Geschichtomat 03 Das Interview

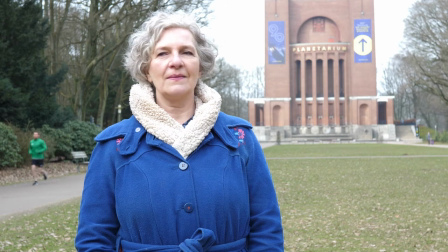4:09 So sieht es aus, wenn sie rechts aus dem Bild schaut und so, wenn sie links an der Kamera vorbei ihren Gesprächspartner ansieht.
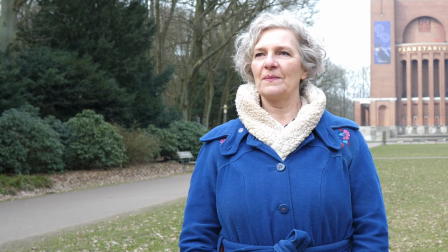4:16 Die beiden achten außerdem darauf, dass sich die Kamera etwa auf ihrer Schulterhöhe befindet.
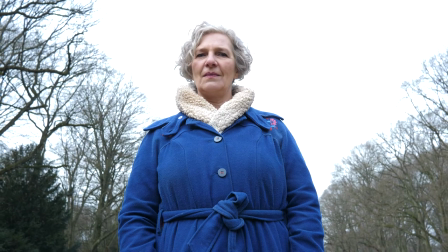4:22 Dadurch schaut sie weder zu Frau Dr. Klabunde hinauf, noch auf sie hinab. Beides sollte man im Interview vermeiden.
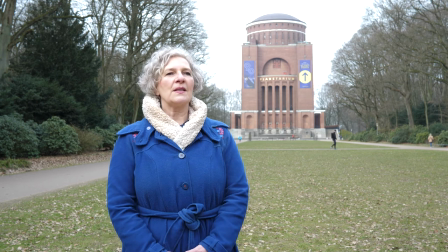4:30 Natürlich soll Frau Dr. Klabunde im Film gut zu verstehen sein.
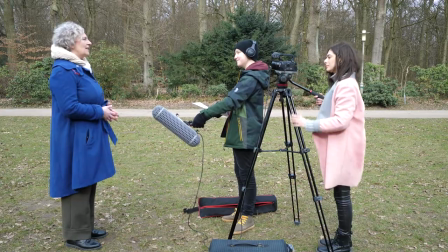4:34 Deshalb muss der Ton sorgfältig aufgezeichnet und während der Aufnahme mit Kopfhörern kontrolliert werden.
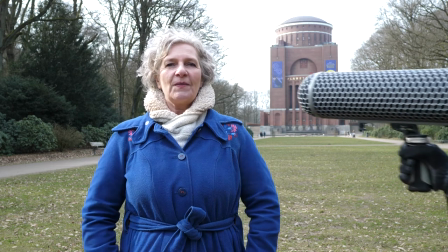4:39 Es gilt, je dichter das Mikrofon am Sprecher ist, desto besser. Es sollte jedoch nicht ins Bild geraten.
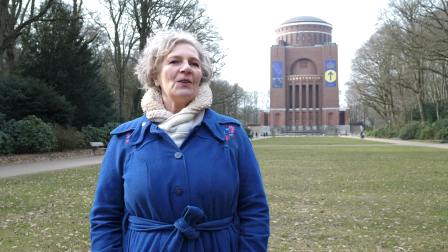4:48 Außerdem gibt es verschiedene Mikrofondypen. Ein Reporter-Mikrofon,
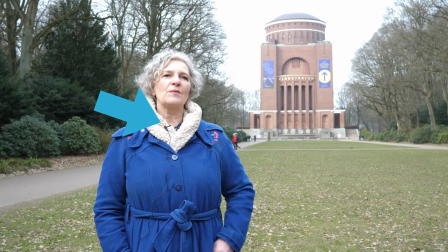4:53 ein Ansteck-Mikrofon entweder mit Kabel oder drahtloser Übertragung oder ein Richtmikrofon mitsamt Windkorb.
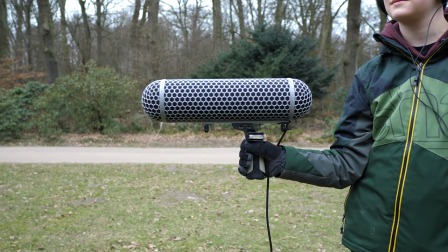5:00 Das Richtmikrofon nimmt hauptsächlich den Ton aus einer Richtung auf, aus Frau Dr. Klabundes Richtung.
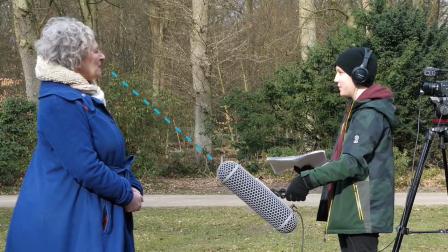5:07 Der Korb hält störende Windgeräusche ab, man hört aber immer noch genug von der Umgebung.
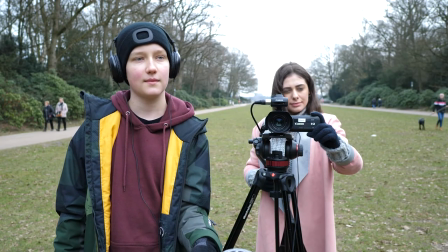5:12 Während des Interviews muss sich Linus dann voll und ganz auf seine Interviewpartnerin konzentrieren.
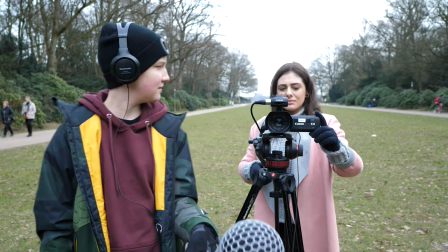5:17 Wenn Antworten zu kompliziert oder unverständlich sind, muss er nachfragen.
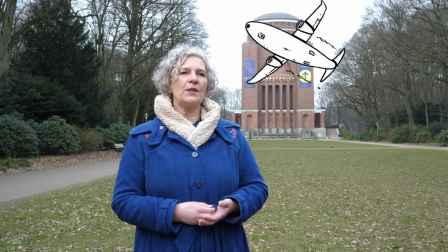5:22 Ebenso kann es passieren, dass ein plötzlicher Lärm durch Flugzeuge oder LKWs das Gesagte schwer verständlich machen.
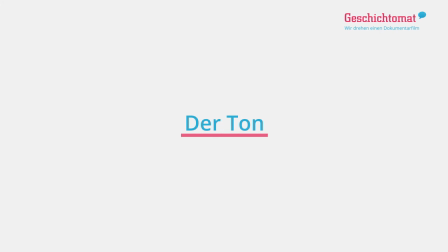5:28 In diesem Fall muss die Antwort noch einmal wiederholt werden. Merke, nur derjenige, der die Kopfhörer trägt, kann beurteilen, ob der Ton gut ist. Nehmt euch die Freiheit zu unterbrechen, wenn man den Interviewten nicht verstehen kann. Dafür hat jeder Verständnis.
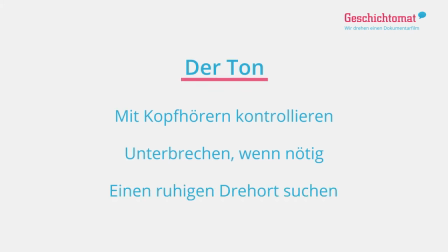5:43 Achtet aber auch beim Drehort schon darauf, dass es ruhig ist und filmt nicht etwa an einer vielbefahrenen Hauptstraße.
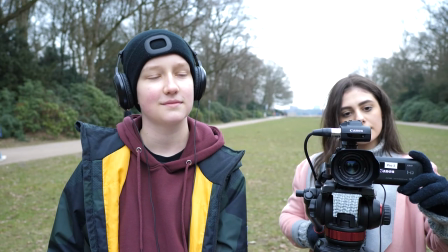5:50 Außerdem ist es wichtig, dass Linus den Blickkontakt hält.
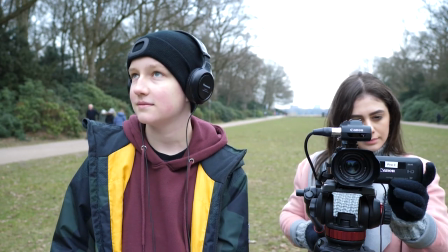5:53 Denn wenn er Frau Dr. Klabunde nicht mehr anschaut, weiß diese auch nicht mehr, wohin sie schauen soll und blickt wirr im Bild herum, was seltsam aussieht.
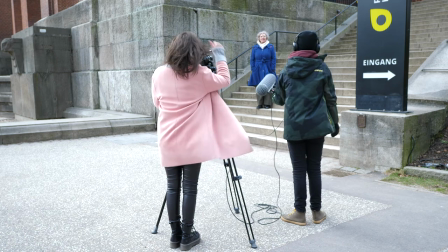6:01 Linus und Camilla haben auch noch Ideen für zusätzliche Aufnahmen mit der Expertin, als Schnittbilder.
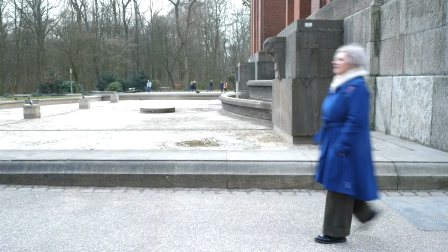6:07 Sie lassen Frau Dr. Klabunde aus dem Gebäude herauskommen und ein paar Schritte an der Kamera vorbeispazieren.
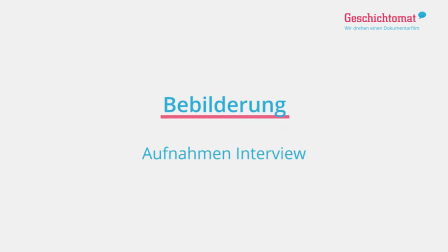6:13 Neben den Aufnahmen mit ihrer Interviewpartnerin haben sich Camilla und Linus auch noch weitere Bilder vom Planetarium überlegt.
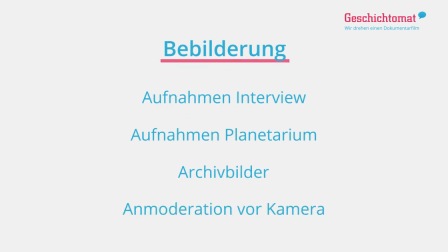6:20 Wie sie diese aufnehmen, zeigen wir im Video übers Filmen.
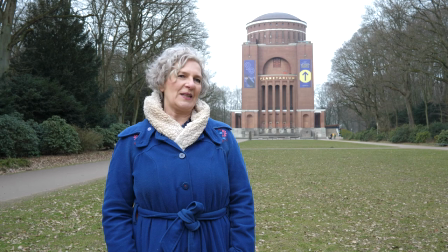6:24 Und warum viele Zwischenbilder oder Schnittbilder überhaupt wichtig sind, zeigen wir in unserem Video über den Schnitt.
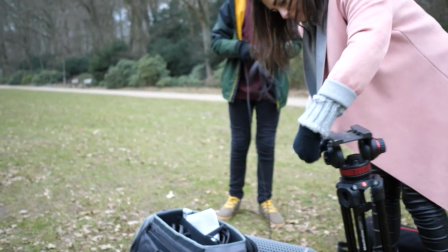6:32 Camilla und Linus haben nun alle Aufnahmen im Kasten und können sich auf die Heimreise begeben.
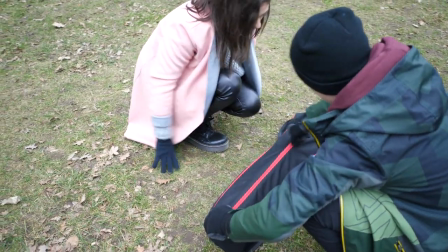6:38 Beide sind schon ganz gespannt darauf, ihr Material am Computer zu schneiden.